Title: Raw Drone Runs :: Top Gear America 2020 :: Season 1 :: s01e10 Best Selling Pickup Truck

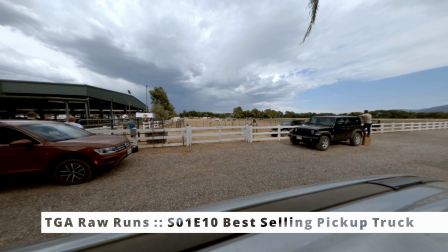this was a really cool day actually it was an incredibly hot day but really fun day
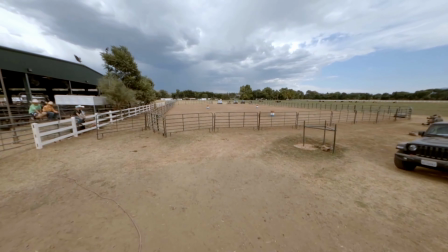for flying basically the guys were going to be ripping around
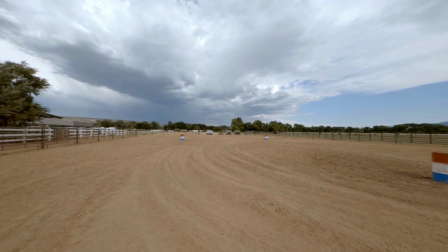doing the barrel race in this rodeo arena with pickup trucks
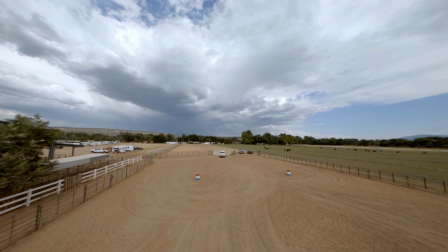and so I got a whole session where I was basically just gonna jump in there
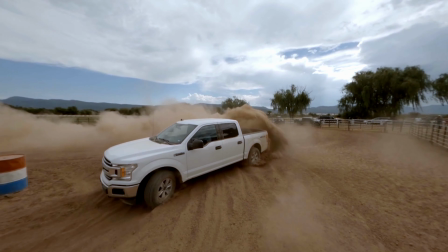with the shindron's geyser and get the best shots I could get now
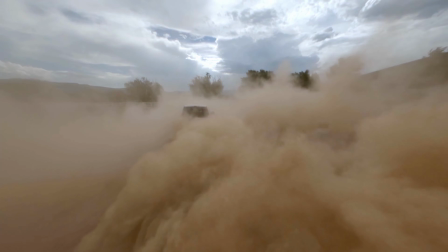as usual in this type of shooting it's
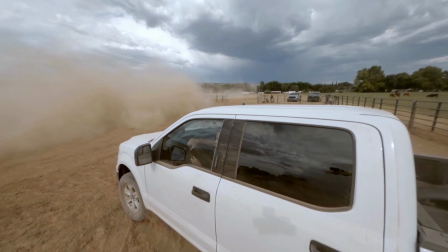not quite the same as when you go out freestyle and you're trying to get you know a long shot what you're really trying to do here is pick off good shots because as
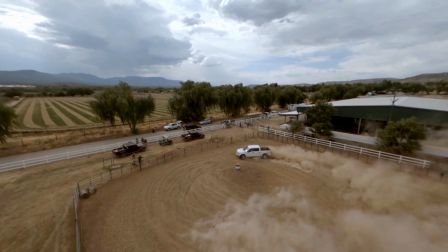you see back there there's crew standing around in certain directions there
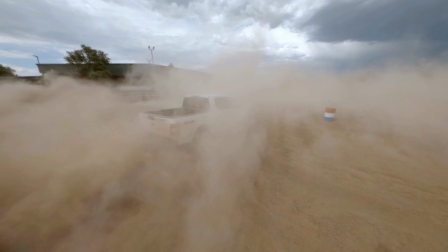are a lot of people and vehicles and cameras and things like that so I'm trying to aim
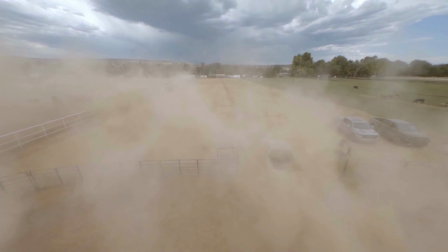for this direction where they're the hosts on the right there getting the
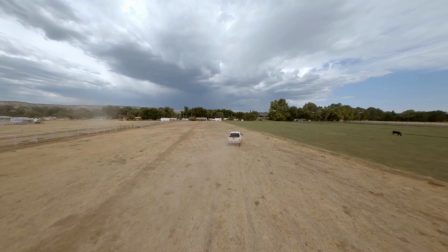trucks going around getting some really good up close shots while they're
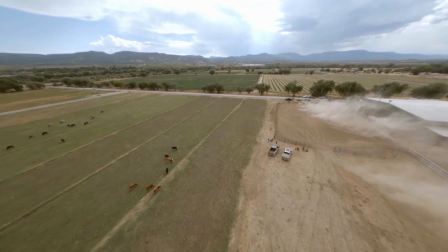running and then getting them on the exit and then really I'm coming back
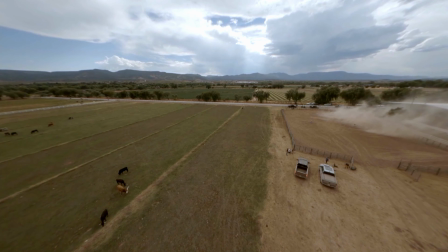resetting trying to conserve battery you could see the wind blowing so I'm
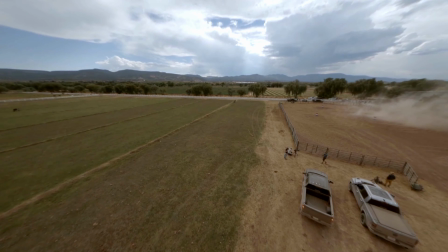now coming back against the wind but yeah trying to basically take it easy
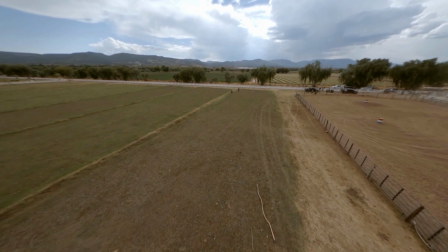while the next guy sets up you can see that camera position there here's
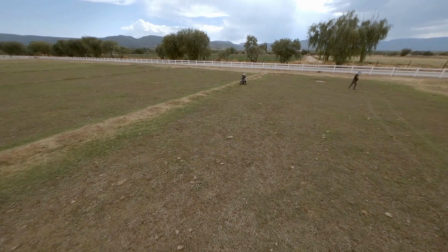marty's camera position out here he always runs a long lens so he'll be set up way over here
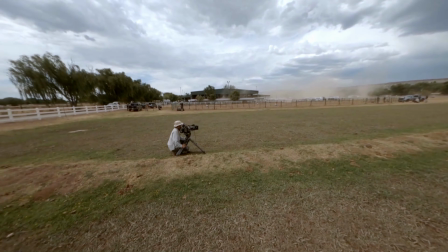and a little shot of marty
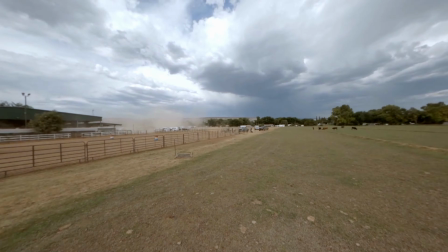so yeah kill a few seconds here while they reset and then i knew for this shot
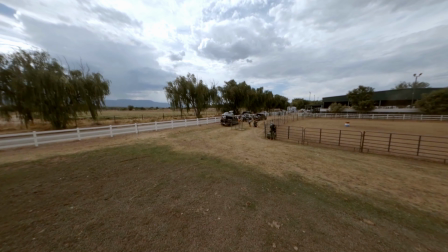dax was going to go and i really wanted to get this shot along the fence line here
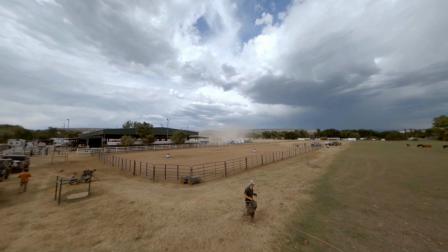so I'm setting up there's Eric bringing some stuff back over to Marty
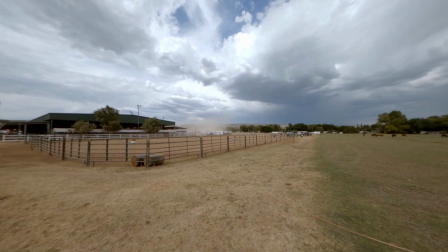now what I'm going to try to do is get down behind this fence and pick off
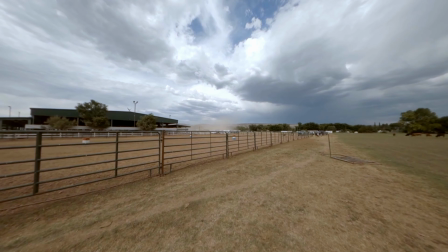this shot as Dax comes around in his truck and
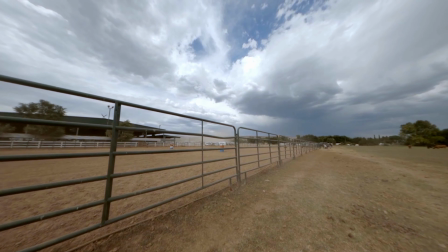this actually ended up just how I had hoped and they ended up using it
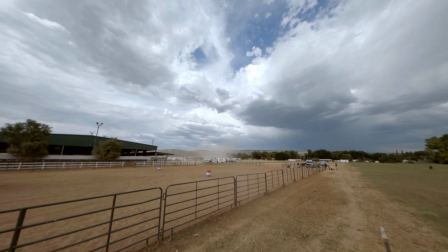in the opening sequence for the show which was pretty cool I'm also running 120 frames
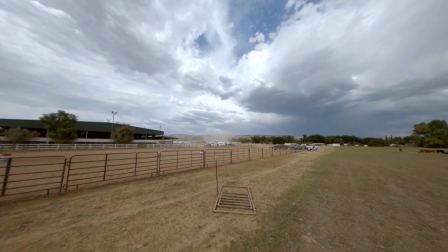so with a hero 8 I believe I have on this at
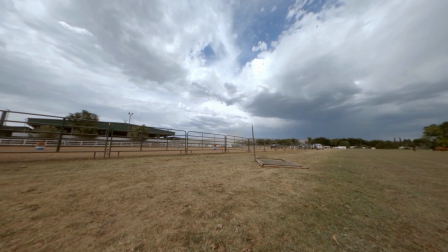120 frames you're down to 1080 and you're really using a lot of bandwidth
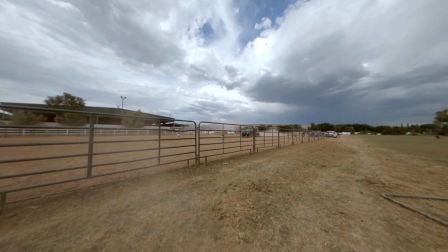a lot of throughput and as a result your picture quality just isn't
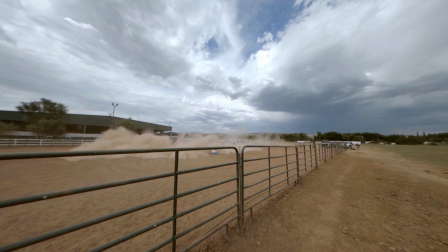quite as good as it would be if you were running you know slower frame
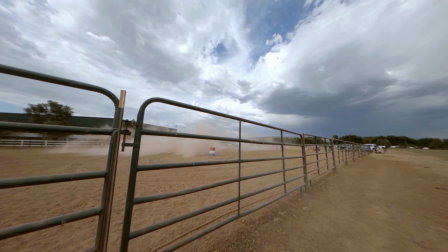rate but when he comes whipping by here it gives you the opportunity
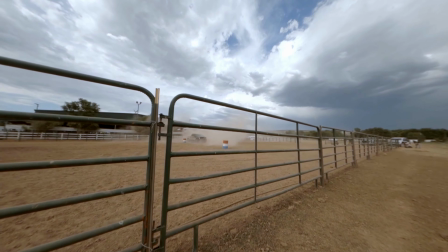to slow it down and really oh
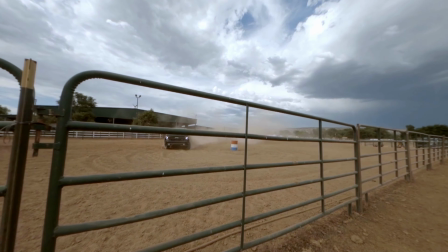yeah he paused for a second now I'm just really setting up for this one shot and here it is
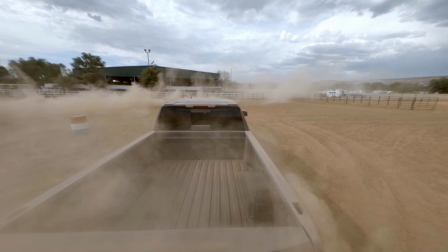boom and then I'll show you what that looked like slowed down.
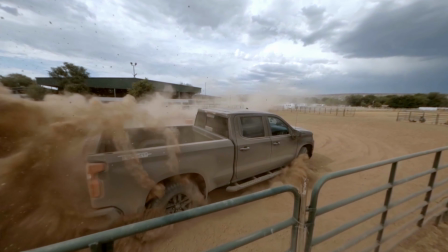You can see here it just looks super cool when you slow it down. Bam, bam.
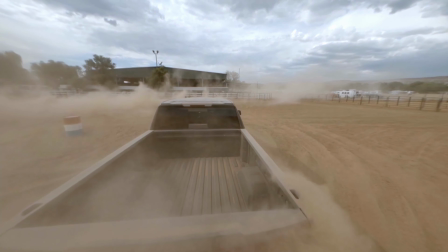Probably could have gotten a little deeper in there, but yeah, that shot got used in the show, which is cool.
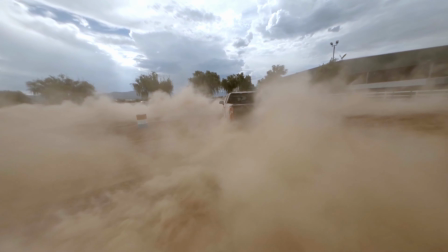A lot of these shots got used in the show, but that one worked out just like I had hoped. So back to where we were.
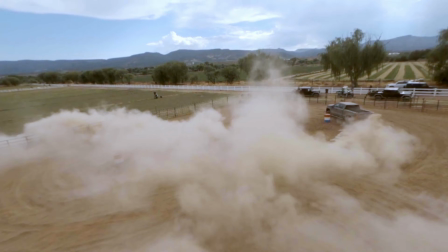There again, you see crew.